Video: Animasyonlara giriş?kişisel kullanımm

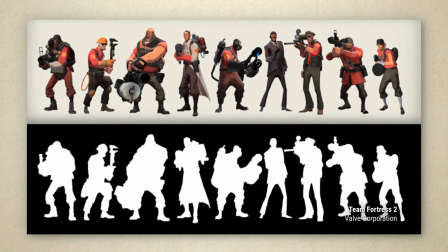(87:07)
Similarly, remember the silhouette rule. You want each character to have some attributes or shapes or proportions that make them recognizable even in silhouette.
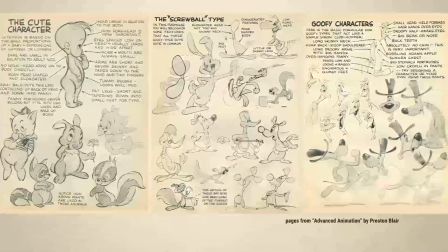(87:16)
A good way to get a diversity of shapes and clear silhouettes is through exaggeration and caricature.
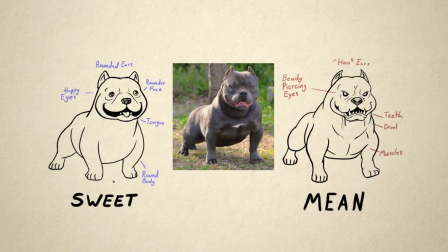(87:23)
Emphasize whatever gives them the qualities you're after, and de-emphasize things that aren't as important. As you're doing all this, don't forget to keep it simple.
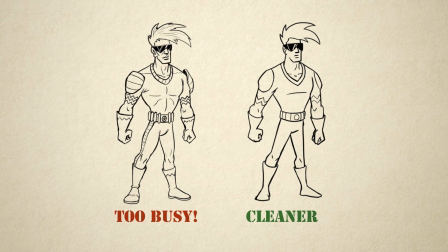(87:33)
Detail is going to draw the eye and take mental energy to process, especially when things are in motion. Detail is not only impractical in animation, but it tends to distract from other qualities of your character that you really want the audience to be focused on.
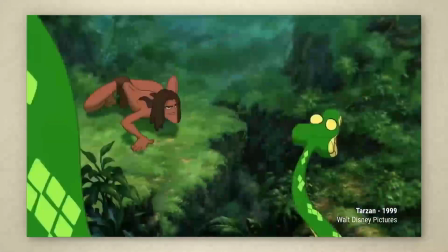(87:46)
Once you have a design with the qualities you want, you need to make sure they also move in a way that further enhances their design.
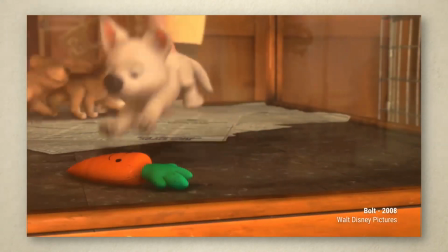(87:55)
Cute characters should move cutely. Strong characters should show strength.
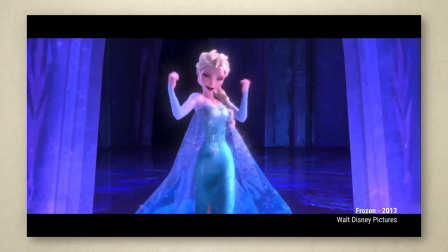(88:02)
Elegant characters should move elegantly. Eerie characters should move eerily.
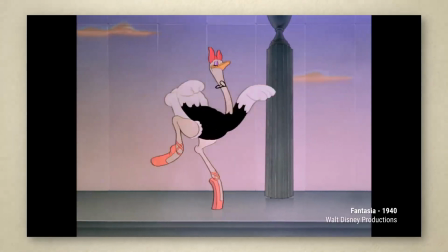(88:09)
Of course, it can also be appealing to purposely contrast a character design and their style of motion.
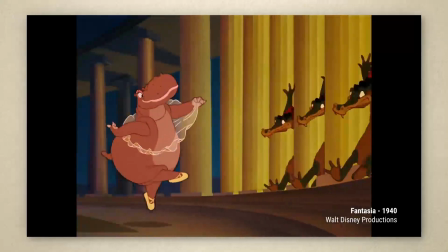(88:14)
Just make sure your animation is thought out as much as your character design. Here are some other principles related to appeal.
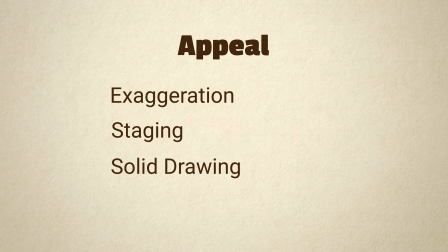(88:22)
Feel free to jump to one of these, or continue to the next video. I'll see you there!